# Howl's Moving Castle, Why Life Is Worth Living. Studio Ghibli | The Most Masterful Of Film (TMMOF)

So he made a film that explained nothing of the magic and only focused on the people. And that is where I think it flourishes.
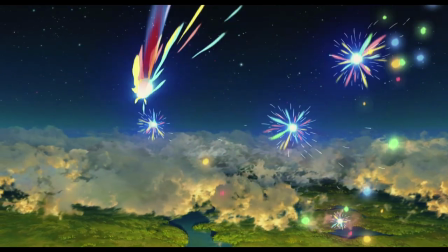4:21 The magic and the modernity together help create a rather unique setting.
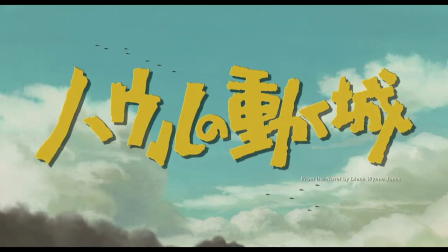4:24 But I must admit, on first viewing, I was among those who thought, wow, great film, and passed it by as simply one among many.
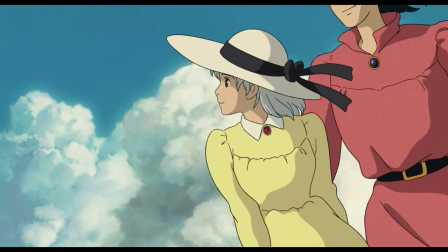4:31 On my second viewing, I grew to appreciate the message much more and understood what he means by life is worth living.
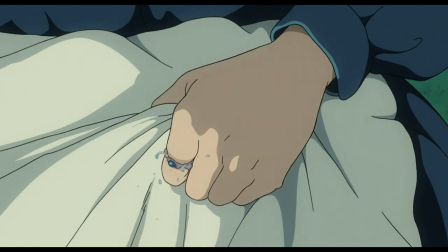4:37 So fair warning, this is a much more emotional film than it is anything else really.
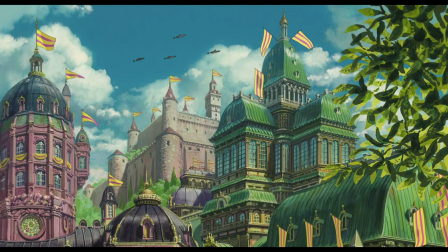4:44 Howl's Moving Castle is set in an area somewhat similar to the Victorian age of Old English,
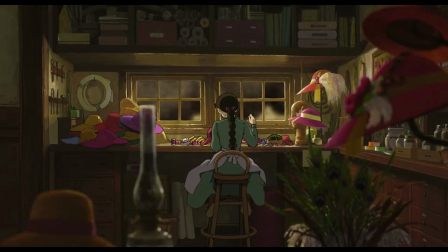4:49 not to mention that our main protagonist works religiously in a luxurious hat shop, giving more flame to the British influence in this modern imagination,
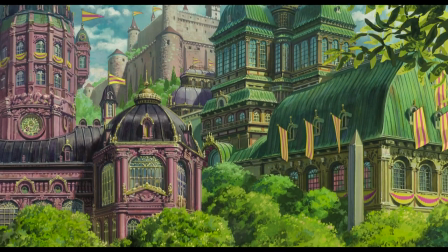4:57 with the buildings and the countryside and the sudden rise in modernity also sharing the same message.
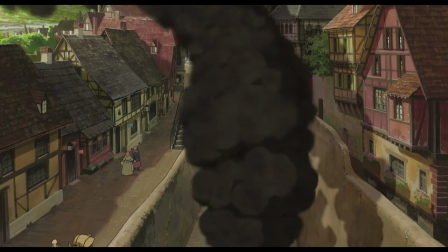5:02 There are steam engines blaring up and down the streets, filling the sky with smoke. The ships and planes are designed with the most vintage eye.
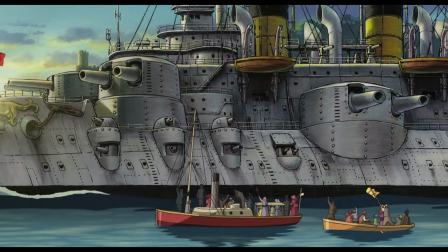5:10 The film's overall architecture therefore is very, very unique, and you could watch 500 more films and never come across another quite like this.
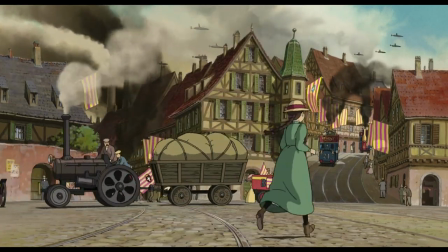5:18 And yet it's not quite like our world. It's an alternative universe where magic has persisted in the midst of this fledgling modern world.
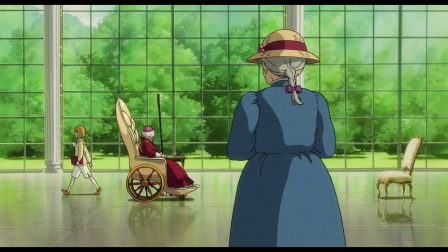5:24 So much so that there is a council of magicians who work with the royal families across the world. There is a head of magicians, Miss Sullivan, who works to keep all of them in check.
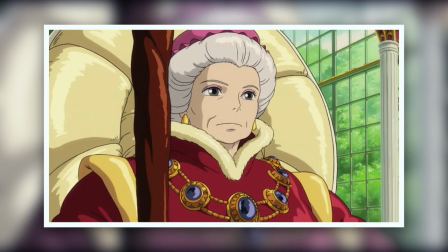5:33 A kingdom can no longer afford to turn a blind eye to these disreputable witches and wizards.
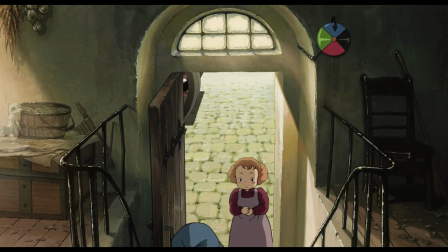5:38 Numerous citizens are seen buying potions and treating magic like a part of their own existence.
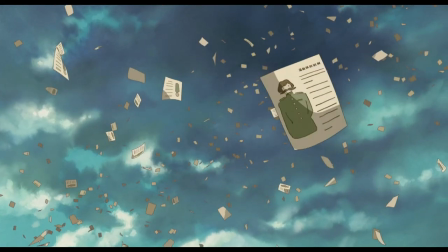5:44 And in my opinion, this is the one story that perfectly blends magic and modernity. The creation of any fantasy world is very difficult, especially when there isn't balance.
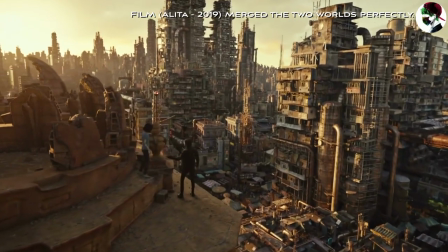5:52 Most people who write magic or science fiction worlds always downplay the connection,
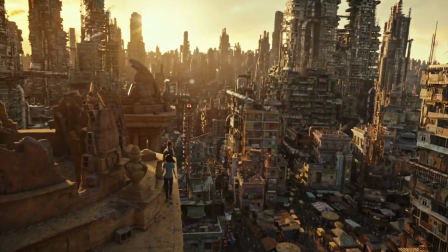5:57 and usually the two worlds are never perfectly fit into one and are completely separate to the point that it looks like they don't even affect each other.
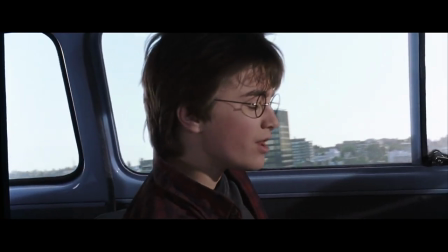6:03 Take Harry Potter for instance, where magic is hidden on point of death.
Ron, I should tell you, most muggles aren't accustomed to seeing a flying car.
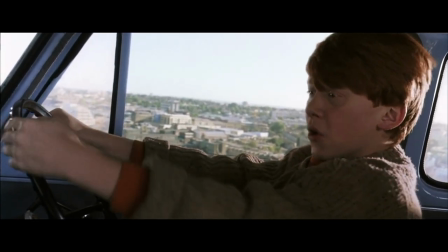6:13 Right.
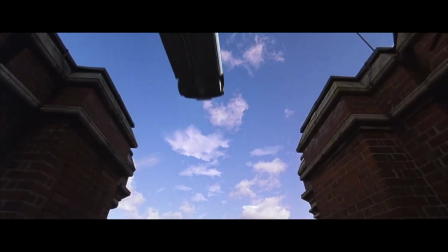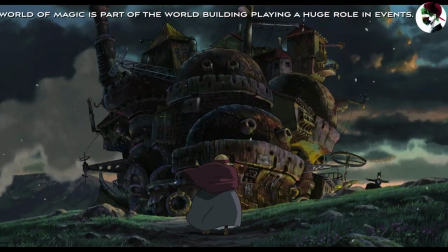6:20 But in Howl, the magic is so integrated that they are literally one world. Magicians and ordinary people living side by side without any care in the world.
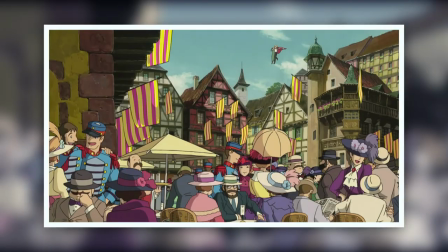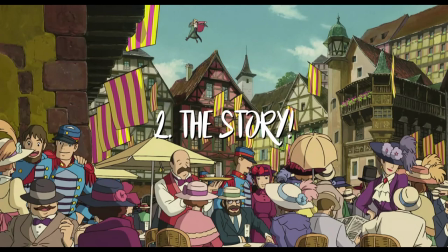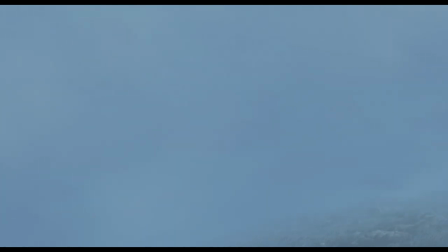6:38 The movie wastes no time, therefore, in introducing the mystery of this magical world. From the midst of mist, the first thing we see is this.
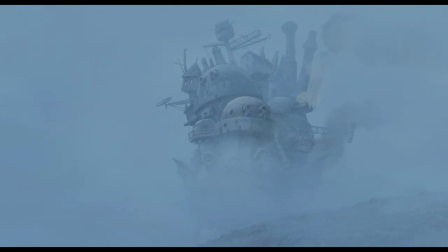6:50 The first scene literally transporting us and changing our expectations.
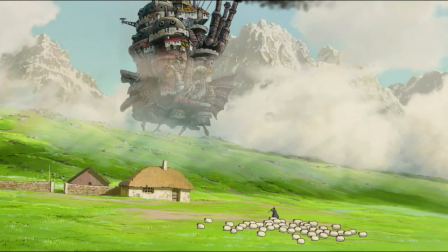6:53 Later, the juxtaposition of a very ordinary sheep farmer, and as the two greet each other, this simple sequence says a lot about the world we've wandered into.
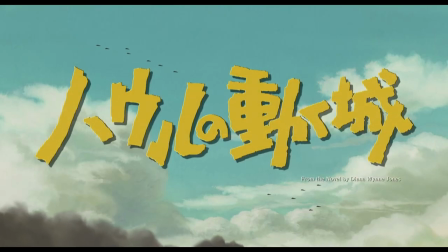7:01 And as the title card comes on, accompanied by a wonderful soundtrack which has been a cornerstone in Studio Chibli films,
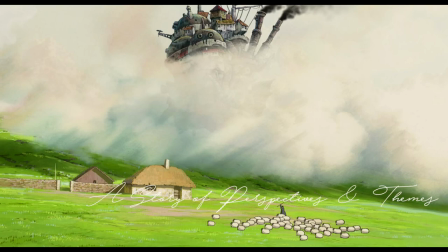7:08 we realize, hopefully, that it is more a story of perspectives and themes rather than world reality.
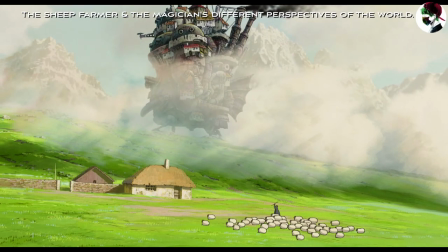7:14 Two people having two different worldviews and still thoroughly content in their own.
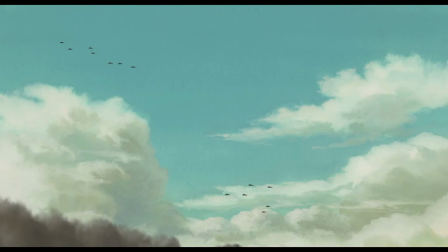7:19 As a viewer also, what I mean is, from my own perspective, the planes in the distance seem to resemble paper airplanes more than real aircrafts,
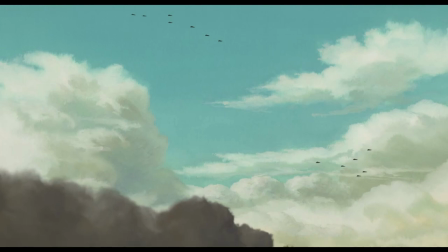7:27 giving me the sense of a childlike wonder of magic mixed with realism before we slowly sink down into reality.
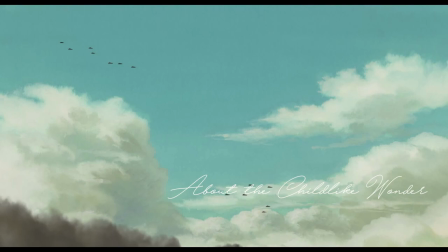7:38 Therefore, to fully understand this story, at heart, it is really about the character's perspective and the viewer's as well,
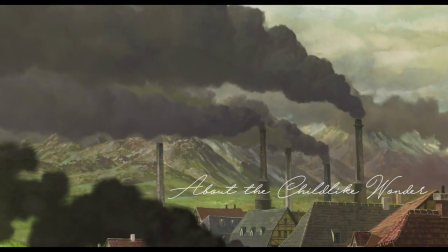7:44 of not wanting to let go of the childlike fantasies to the overpollution that is reality,
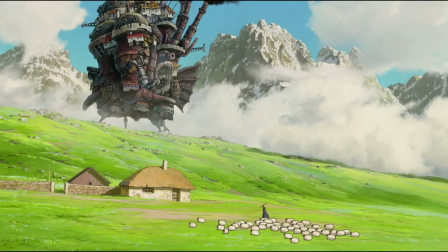7:49 and instead desiring madly that the two worlds should exist together, which, well, we're yet to find out if they can or can't.
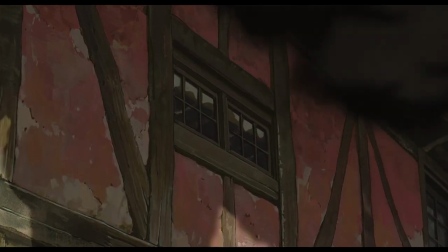7:55 It makes sense therefore how we meet Sophie, fully considering that whenever an art designer or director draws a scene,
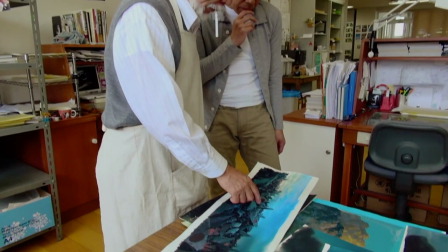8:01 they are telling us a story, particularly the works of Miyazaki and Studio Chibli. Every scene, every frame is an entirely new story, and therefore we meet Sophie, our main character,
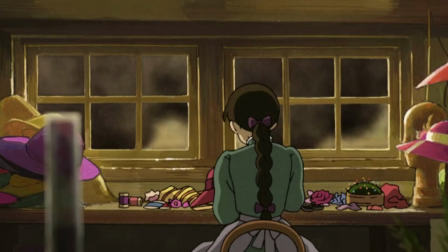8:10 with her view hidden, smoked out by the pollution of, in the aim of being dramatic, reality.
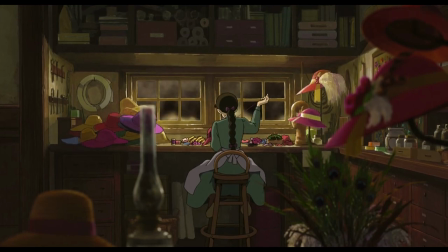8:18 She is presented as someone who cannot see the magic at all.
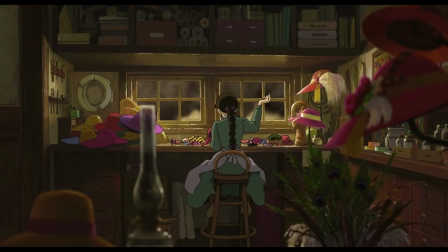8:21 Sophie is a hard worker at her father's hat shop, and almost all the major conversations she has had at the beginning are about how bound she is to the shop.
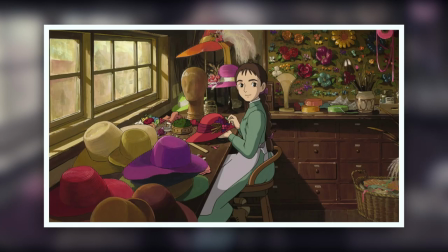8:28 We just closed the shop. You've done enough work. Why don't you come out with us this time? Now, Sophie, do you really want to spend the rest of your life in that hat shop?
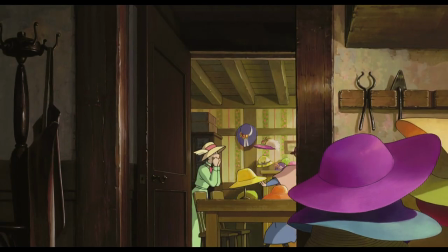8:37 Even as the girls run to see Howl's castle pass by, she watches but barely pays attention to it.
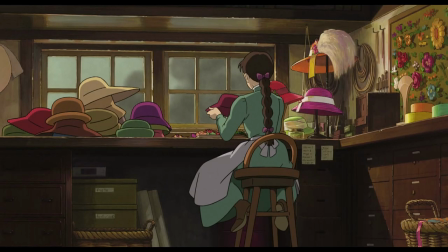8:42 And Sophie's first scene ends in pretty much the same way it started. Her view hidden because this is her reality. Work, work, work, and loyalty to the shop. A shop that belonged to her father, who must have loved it dearly.
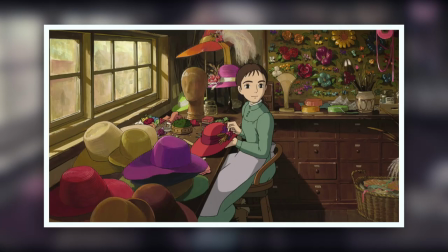8:54 No, I'd better finish this. You go and have fun. The shop was just so important to father.
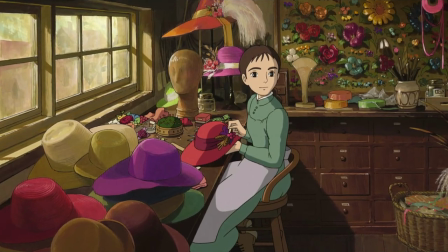8:59 And I'm the eldest, I don't mind.
We learn mere seconds later that it's more than just work, but also her looks that have kept her away from the magic.
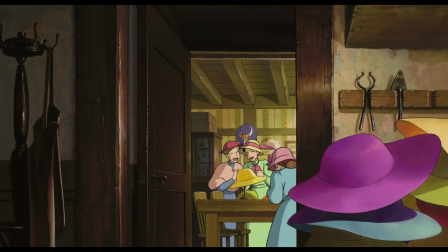9:07 There's talks of Howl stealing girls' hearts, but only the pretty girls. Therefore, the theme of beauty is really explored well in this film.
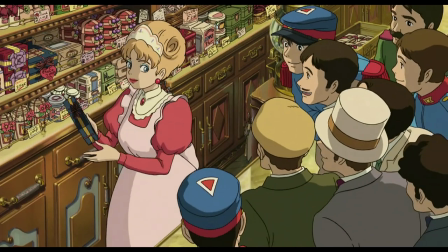9:14 With Sophie's sister being portrayed as so, so beautiful, all the men around her act like they're just about to sing a sonnet.
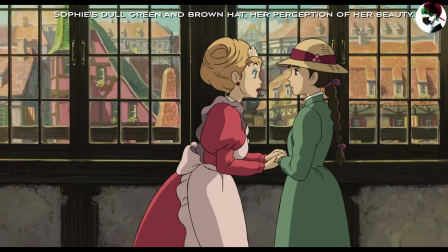9:20 And Sophie, on the other hand, almost completely ignored. This is a cliche of modern storytelling, of course,
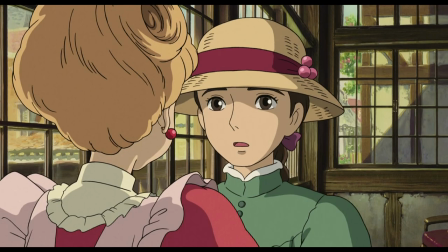9:25 one sister being beautiful and the other ugly, but I think it's more than just the topic of beauty, but more of ego.
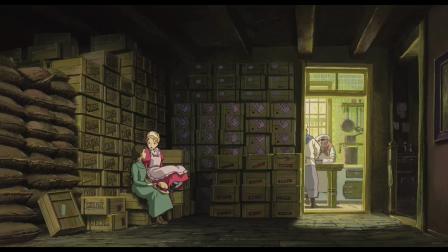9:30 One sister is treated one way and develops confidently, and the other is not. The exploration of beauty in this film therefore looks at it more from the point of self-worth than anything else, and it is so well done, I love it.
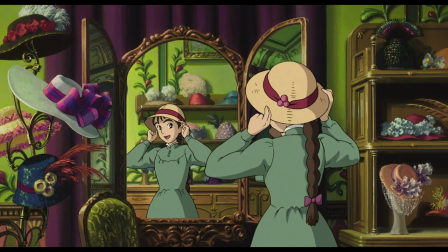9:41 Because gone are the days when films tackle self-worth in such a manner by having an ugly protagonist who is unremarkable in the world around her.
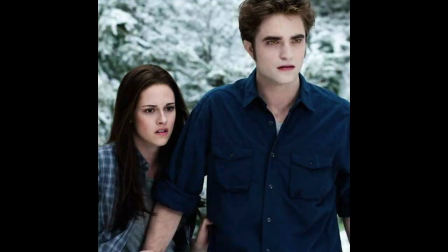9:47 And no, not the Twilights who don't see their own self-worth and yet everyone does, or the tall girls who are just, well, dumb.
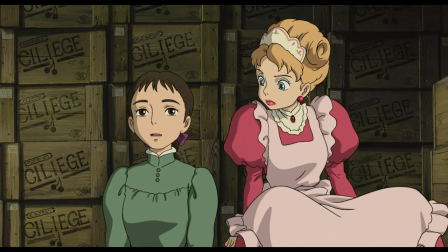9:54 But really a protagonist you wouldn't admire for any reason.
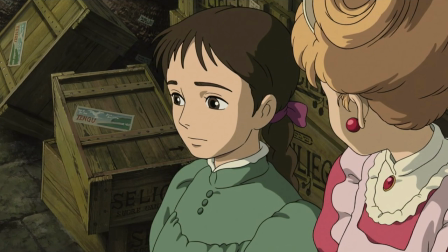9:57 And here, Sophie considers herself unappealing and therefore is certain she will never be fit for the world of magic or experience any of it in any way.
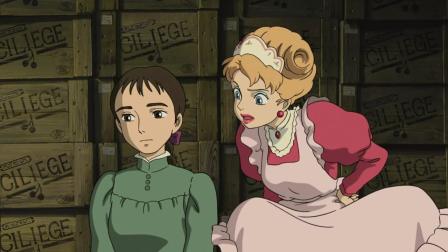10:05 She is so certain of her unappealing qualities that she tells her sister Howl could never come for her because she is not pretty.
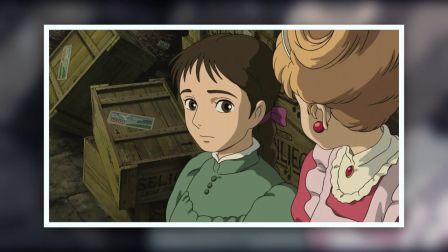10:12 He was trying to steal your heart. No, he wouldn't. Howl only does that to beautiful girls.
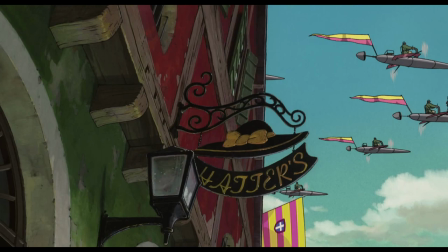10:17 The film goes further to set Sophie apart in her thinking by how lively the world is around her.
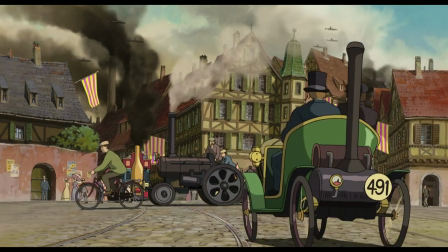10:22 In fact, there's so much going on.
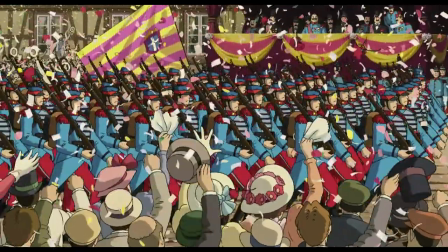10:24 There's a parade, marching tanks, flags, people shouting and dancing, and as an audience, we really don't know why all of this is happening because Sophie doesn't really care about it.
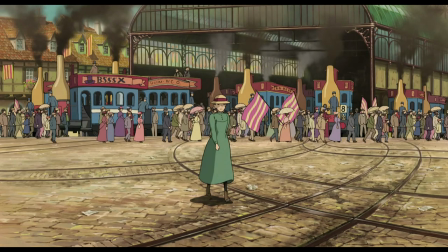10:33 And we are momentarily held by the perspective of our protagonist, therefore everything else is only seen in the distance.
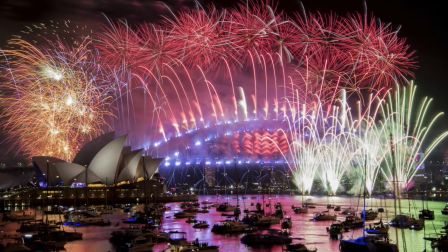10:39 It's like New Year's a couple of years ago when I was so very sick and the sounds of fireworks bombarding the night sky didn't even get me out of bed.
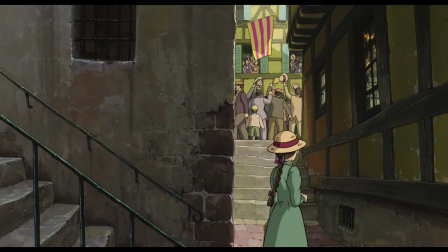10:46 Sophie is so held in her perspective of the world that even the liveliness of it doesn't rouse her.
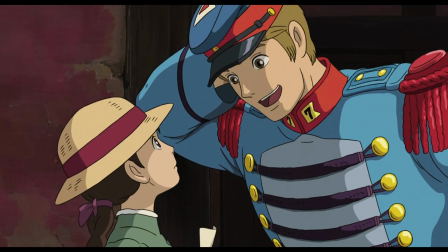10:52 Hey, looks like a little mouse lost its way. A little mouse has lost its way.
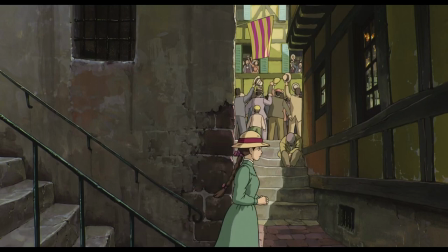10:56 Why did the little mouse lose its way? Well, the little mouse didn't want to be seen and ended up losing its way.
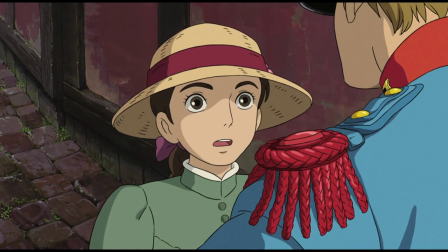11:01 Sorry.
But yeah, sequence of events in most of these films is pretty much unexpected and expected at the same time.
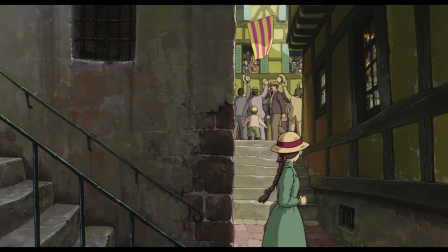11:07 What I mean is while most movies will bring two characters together suddenly and you're like, that's too obvious, most of these Ghibli films set up a cause and reason to a chance meeting.
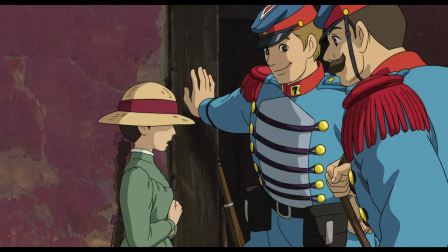11:16 In this case, Sophie wanders and gets followed by soldiers, panics, and you can only imagine who would come to her rescue.
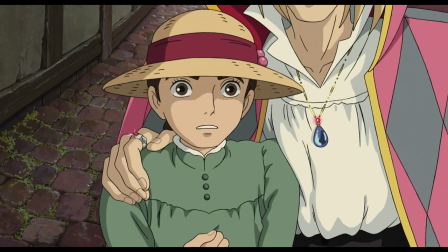11:22 Well, none other than Howl himself, the mysterious magician who eats the hearts of pretty girls.
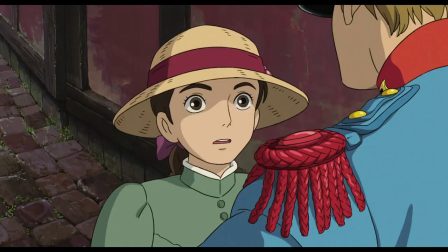11:27 And you're sitting there thinking, how expected and yet unexpected a meeting.
I was looking everywhere for you.
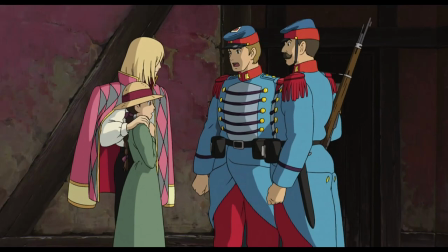11:33 Hey, we're busy here.
There's something else the film does brilliantly, and it is the subtle exploration of certain themes. In this case, the effects of war on the common folk.
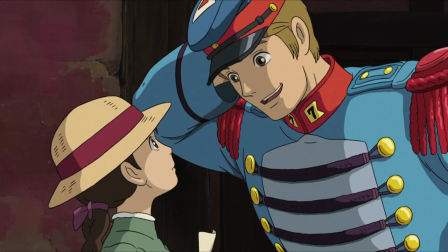11:42 The presence of the soldiers is pretty much presented to us as something dangerous to young girls, which, looking through history and wartime, actually is dangerous.
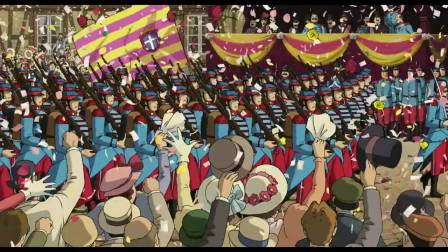11:50 I'll talk more about these subtle themes later. But the film doesn't hide its realistic portrayal of the period of war.
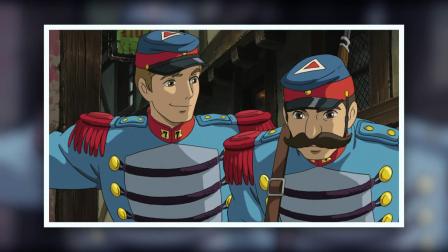11:55 Your mustache scares all the girls. So, I think she's even cuter when she's scared.
We finally meet Howl.
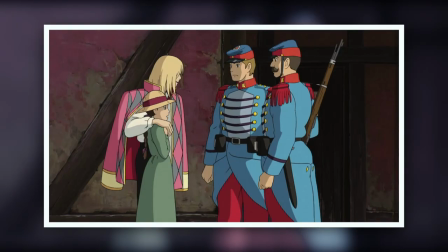12:00 The two of you were just leaving.
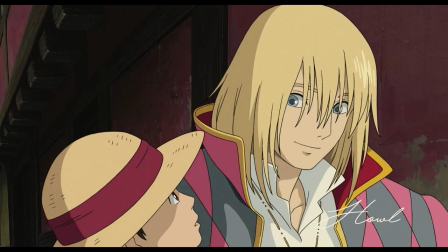12:06 Where to?
As an audience, there are two new things we currently know about him, aside from the girls and the hats.
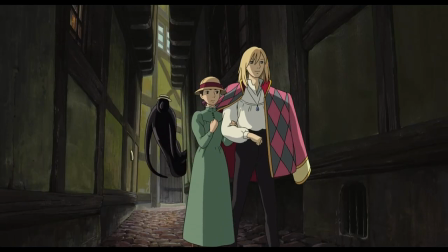12:12 One, he is willing to save a young, unremarkable lady, and two, he's being followed, and something about these two things just seems so funny to me.
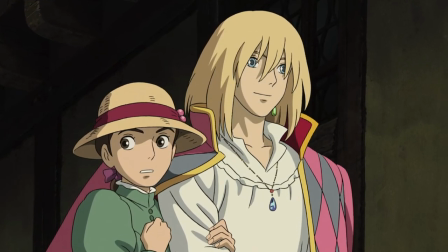12:19 Therefore, it says he's the sort of person who can take time out of being followed to rescue someone,
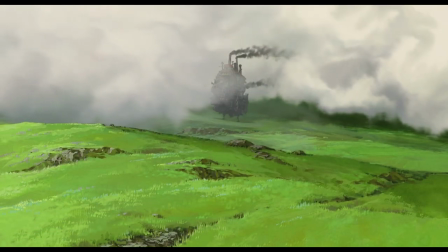12:24 completely changing our initial perspective of him from a cruel, monstrous being to an actually caring person.